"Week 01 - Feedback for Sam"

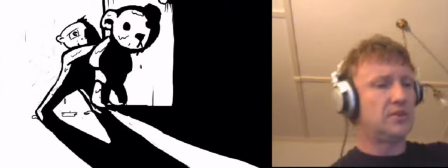16:24 I think maybe what's missing is the staging, because he's up here,
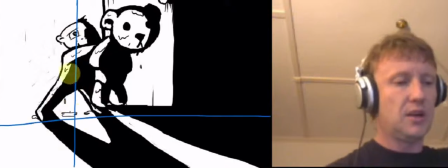16:32 and he might actually, if you go back to your thirds, you may want to have him down and smaller on this side.
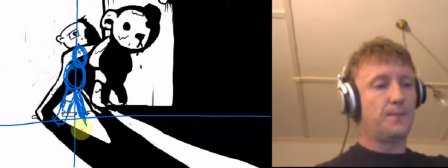16:45 So he, or maybe even lower down.
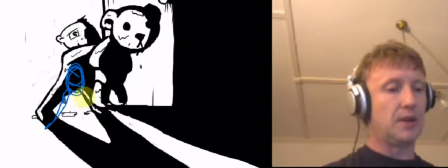16:53 Maybe his head could be down here and his body could be down there. And the main thing I was interested in getting with this
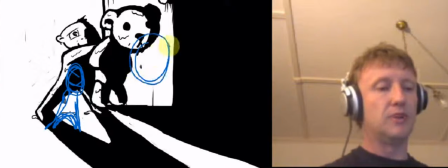17:03 is more about him really pushing that bear into space, so you get that foreshortening happening. I don't really know how that can be done, and I'm not even sure if this is the best composition for this.
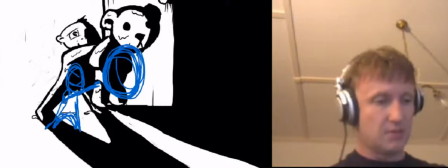17:22 I'm half thinking as well that you may even want to try something like this,
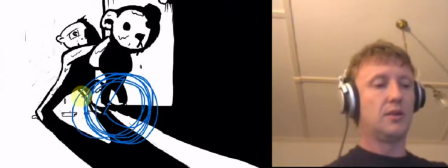17:28 where you just simply have the boy down here looking all forlorn, occupying maybe that sort of composition with the window,
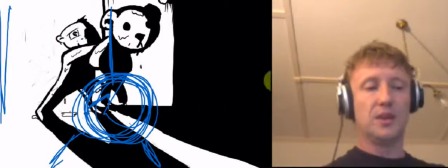17:38 everything else in the same sort of composition, but then have the bear come up like that.
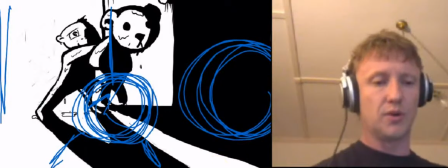17:44 That might work. Actually, I think that's the edge of your page there. I'm drawing off the edge of the page. So let me just draw this again.
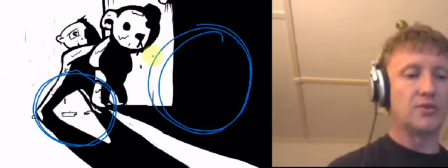17:50 Have maybe the boy here, and then you can push the bear up into frame over here, and have him maybe occupying that space there instead,
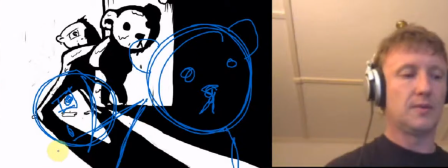18:08 so that he's really pushing it up into her view, and it keeps the power center down as well.
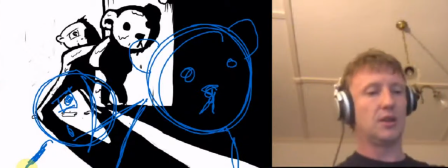18:14 So you maybe want to try pushing that shot a little bit more into the mid frame. That might work a bit better. And I would expect a reaction shot from her at that moment. I don't know if it's just missing. And I assume that you've got other stuff inside there. So that's my major feedback from that. I think, like I said, a few moments are missing.
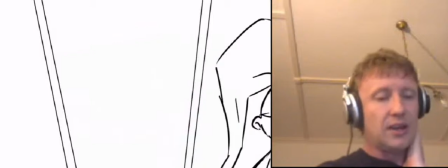18:38 Like I said, in the things that are done that are not necessary, things that should be necessary are not there.
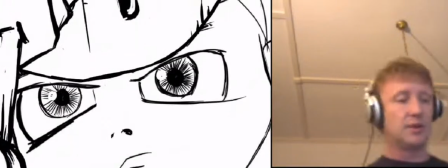18:47 Things like that little drift away inside a helmet, I think, is a good thing to consider. It's not difficult.
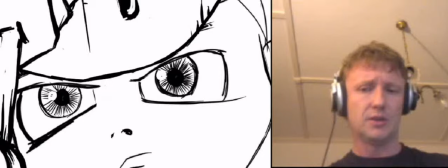18:52 Most of what I'm suggesting should actually reduce your workload, not increase it. Alright, so hopefully that's helpful, and I'll talk to you in class.
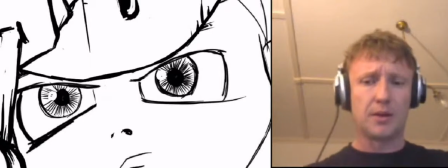19:00 Bye-bye.